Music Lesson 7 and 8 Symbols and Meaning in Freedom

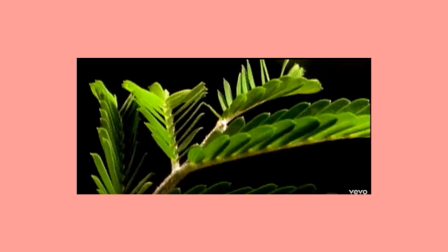[3:59]
Here we're going to consider nature of course, the plant as a symbol of regeneration, of freedom of growth, notions of improvement.
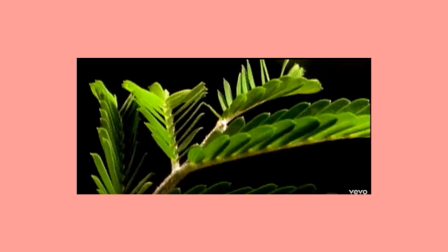[4:13]
You might look at the black background as opposed to the green of the plant, think about the contrast there.
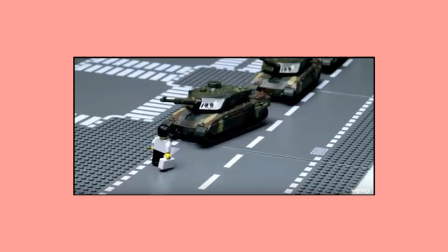[4:20]
This is a really powerful symbol here. On the final slide of this video i've included a couple of videos which might help your understanding of this symbol but this is from Tiananmen Square in Beijing this
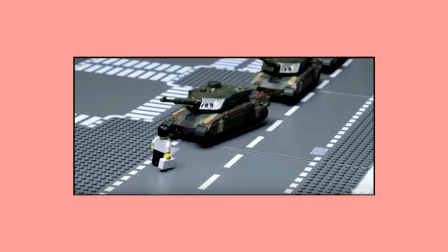[4:35]
is obviously a lego reconstruction of it but the image is from Tiananmen Square in Beijing from 1989 when some Chinese thousands of Chinese students were protesting in order to gain more democratic rights in China.
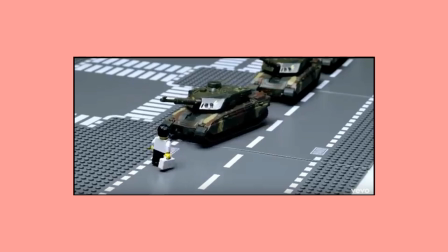[4:53]
And they protested for a number of days until the Chinese government ordered the military to move in to break up what was a peaceful protest. And it is believed that thousands of Chinese students were killed
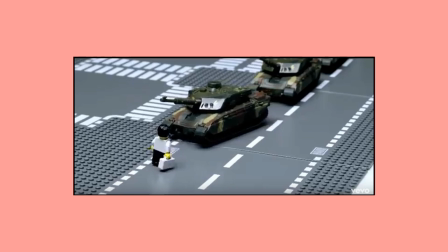[5:10]
in that standoff with the Chinese military and significantly now Tiananmen Square is still banned as a topic of discussion or communication in China so this is very much a symbol of freedom and oppression.
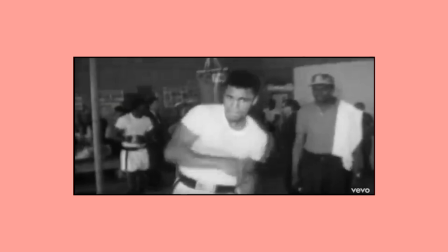[5:30]
Muhammad Ali, again there is a video on the final slide, think about what Muhammad Ali stands for both in terms of his sporting achievements strength power speed quickness but also do some research perhaps into what Muhammad Ali stood
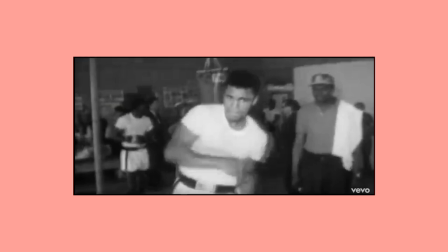[5:48]
for as a black icon in America and how he contributed to the civil rights movement in America also his stance on the Vietnam war is significant do some research think about what he represents
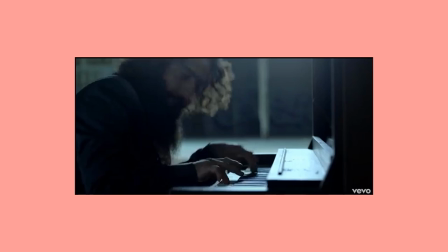[6:01]
here you might want to think about music as an expression of freedom and creativity here.
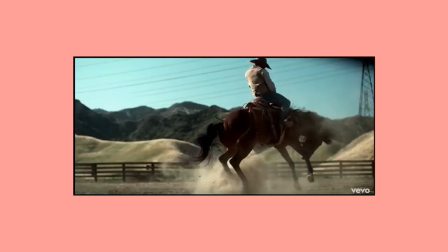[6:10]
We've done the cowboy in some detail.
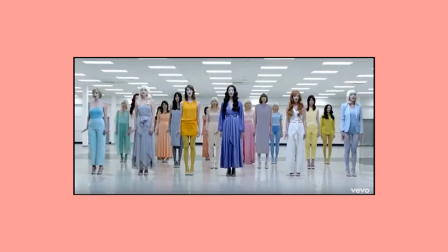[6:13]
Here we have you might want to consider the consumerist nature of modern society. First of all they are all white women of course but think about how money dominates, how appearance is important in modern society, how perhaps identity is shaped by these ideas.
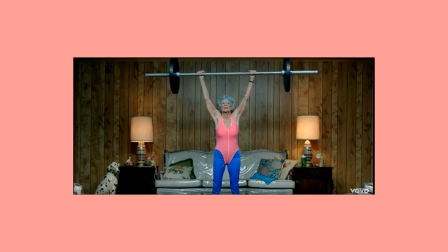[6:33]
This is a brilliant image you might want to think about as progressive ideas of female empowerment, breaking down boundaries, changing perceptions, those sorts of ideas.
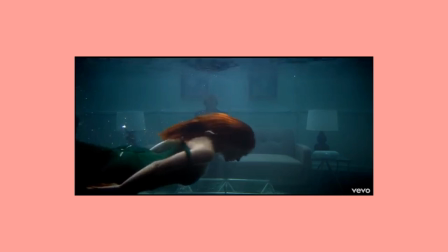[6:45]
Here you might consider the freedom of swimming or indeed the idea of drowning and what we might be drowning in in modern culture.
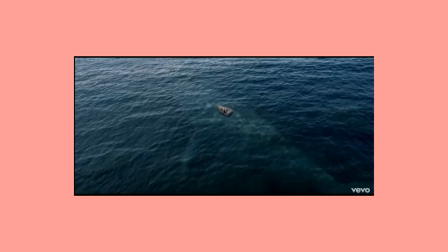[6:55]
And here we have yes ideas of freedom but also the contrast between man and nature and what our place is in the natural world.
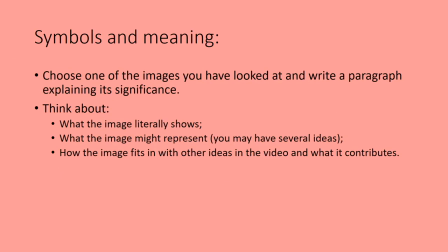[7:08]
So once you've done at least three of those choose one of them and write a paragraph explaining its significance.